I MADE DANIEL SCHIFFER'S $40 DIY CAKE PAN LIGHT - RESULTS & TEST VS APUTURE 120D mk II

the ultimate test wow that looks pretty good and we're back didn't break the clamp this time and got the clamp that's can sit up on the thing so here's what i'm gonna do why don't we test these lights out why don't we put these this whole system to the test directly and let me show you the difference between the different lighting setups that i have so here's what i'm going to do i'm going to show you a behind the scenes and i'm going to hit record on this so now you are in
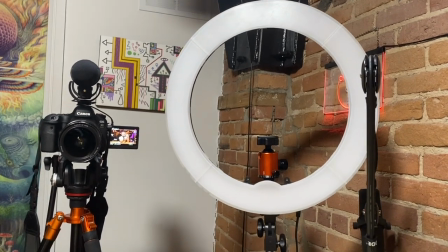(4:13)
this camera right over here and i'm going to show you the different lights that i have so of course i've got the ring light that is behind the scenes over here i've
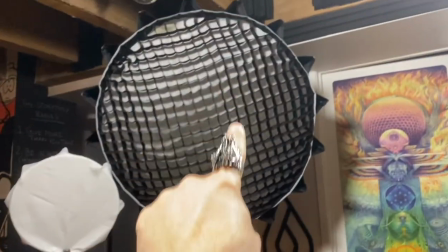(4:21)
got this new light that was created the $40 pan light the 120d which has the big dome and of course the
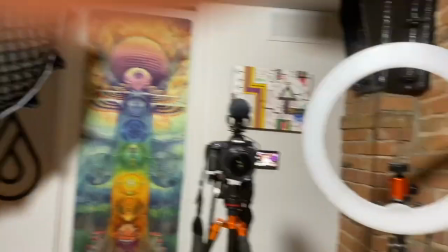(4:30)
honeycomb pattern to just not make it spray all over the space and kind of diffuse the light I've got the house lights up above
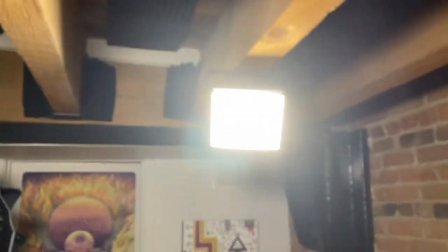(4:38)
and there are two of those house lights over here for the podcast I call them the podcast lights really okay so this is what these panels look like over
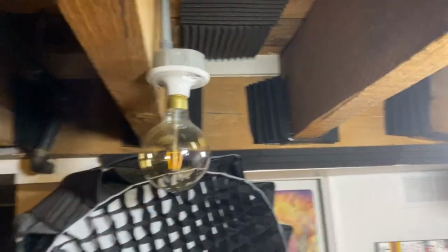(4:47)
here of course got the nice superhero academy emblem shameless plug and of course the actual house lights like the actual lights that were here when i first got here
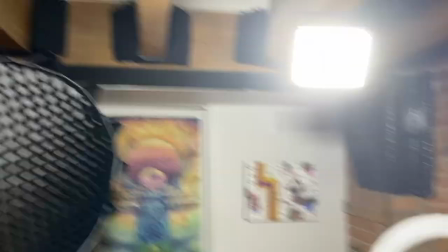(4:55)
uh or that i installed that were just kind of a very basic setup for this lighting switch flow so here's what i'm going to do i'm going to show you around what these different lights
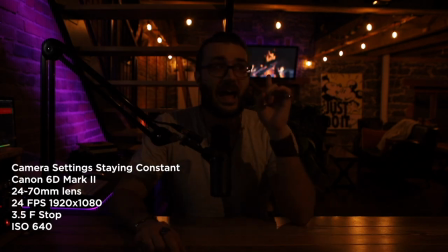(5:09)
look and feel like so this is what the house lights look like without anything else on just that one light bulb that I was showing you earlier and obviously
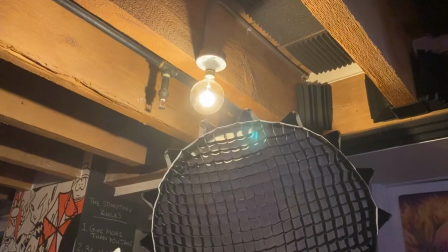(5:20)
you can tell that this is just not bright enough this is just not
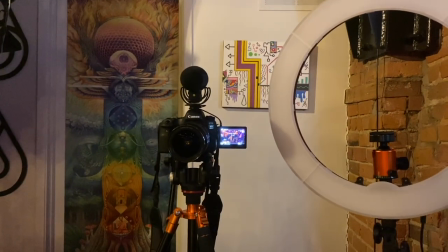(5:25)
cutting it when it comes to anything like this obviously I can crank up the ISO but it's just not going to look good and going anything above
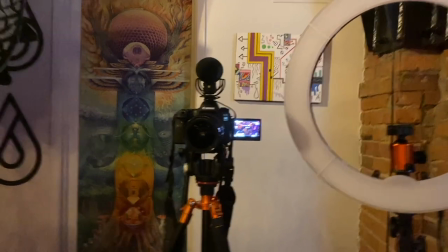(5:33)
this or you know even a thousand a thousand two fifty it's just not super ideal particularly in a set or setting that feels really powerful so
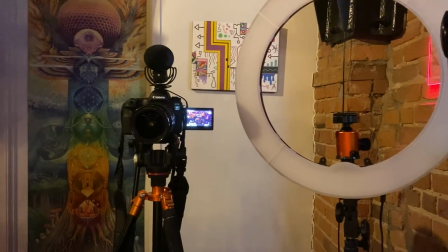(5:41)
I'm going to go ahead and flick on the ring light, which I think might be a little bit more aggressive.
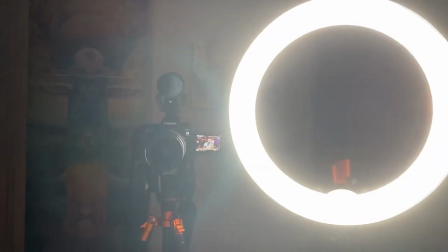(5:46)
So I'm not turning the ring light on to its full capacity, but you could definitely see here that it's pretty bright and it's definitely aggressive.
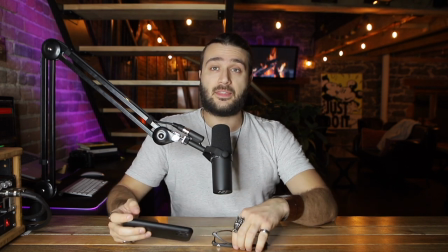(5:54)
It's not the best lighting when it's facing me in this direct way, but it's definitely helpful.
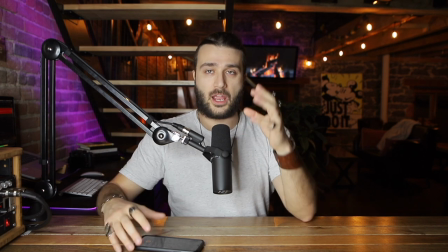(6:01)
It's definitely adding a lot of lighting and it could be tweaked and changed. I could definitely change the temperature and the color temperature.
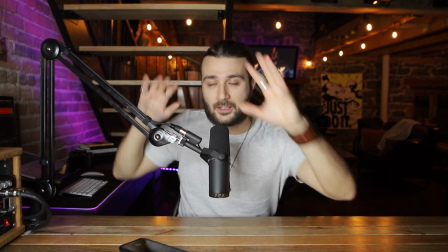(6:07)
And why don't I give it a shot by adjusting the light a little bit more seeing if I can make it a little bit less harsh
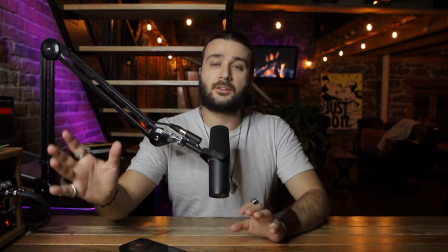(6:15)
so this is that same ring light adjusted for height a little bit higher still
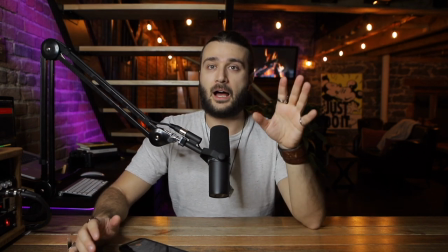(6:21)
feels nice and solid um fairly good light I mean I'm not seeing
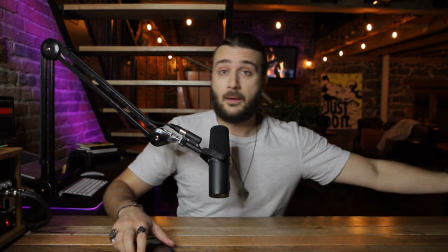(6:25)
this in post I'm not seeing this right now and I'm seeing this without my glasses but at the end of the day it looks fairly well lit it's
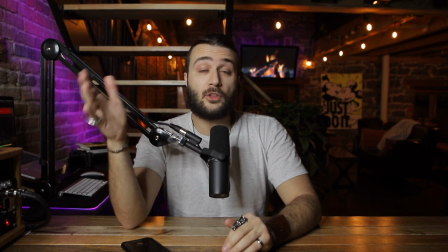(6:32)
pretty good this is definitely a passable light um and it definitely could have been used on the camera where the camera could have been put
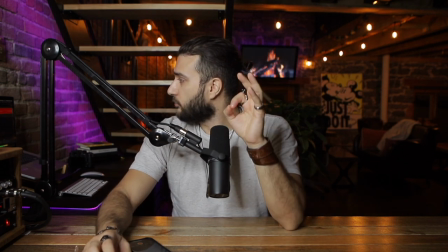(6:39)
right in the middle of the ring light for very good quality as well. So I feel like that, um, that the ring light is a pretty good option.
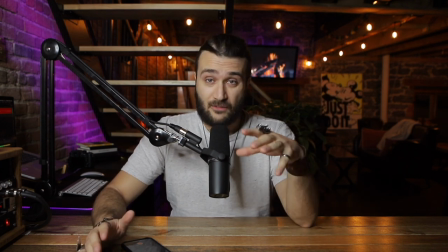(6:47)
It's a pretty good option. Definitely. If you're doing anything live, if you need lighting, that's nice and even,
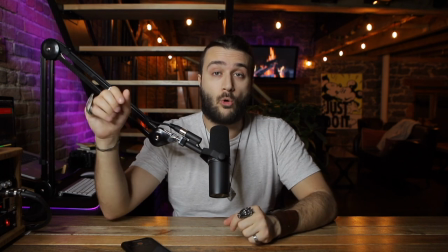(6:52)
or I love the ring light when it comes to teaching on a chalkboard or teaching a live course, because it really lights me evenly,
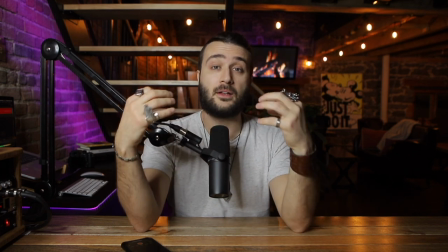(7:00)
particularly for when I'm doing stuff for the web,
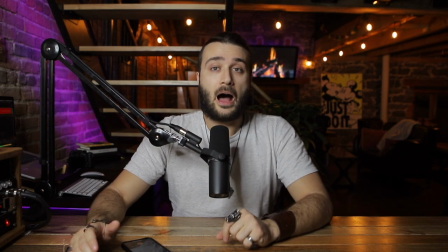(7:03)
but I don't find it particularly nice when shooting higher end video on a production like this.
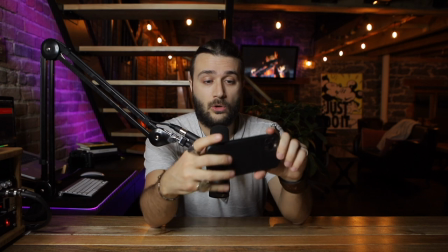(7:10)
So let's move to the 120D.
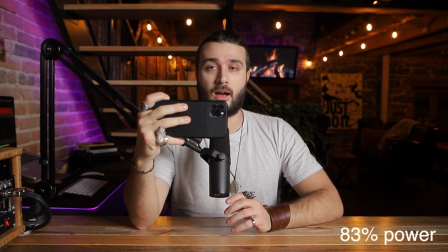(7:14)
This light might be a little bit aggressive, maybe a little too bright in terms of what is going on here.
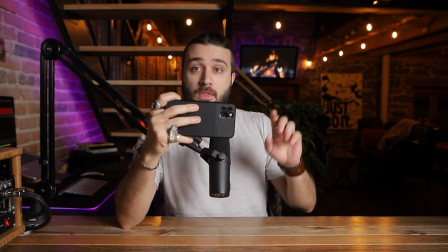(7:23)
But let's see if I can maybe turn down the light on this just to get it to be a little less aggressive.
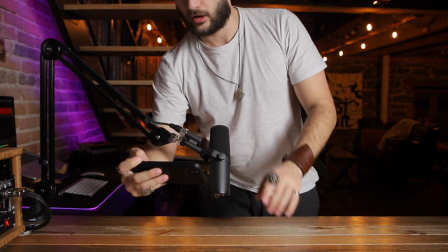(7:29)
I think this is going to look really, really good.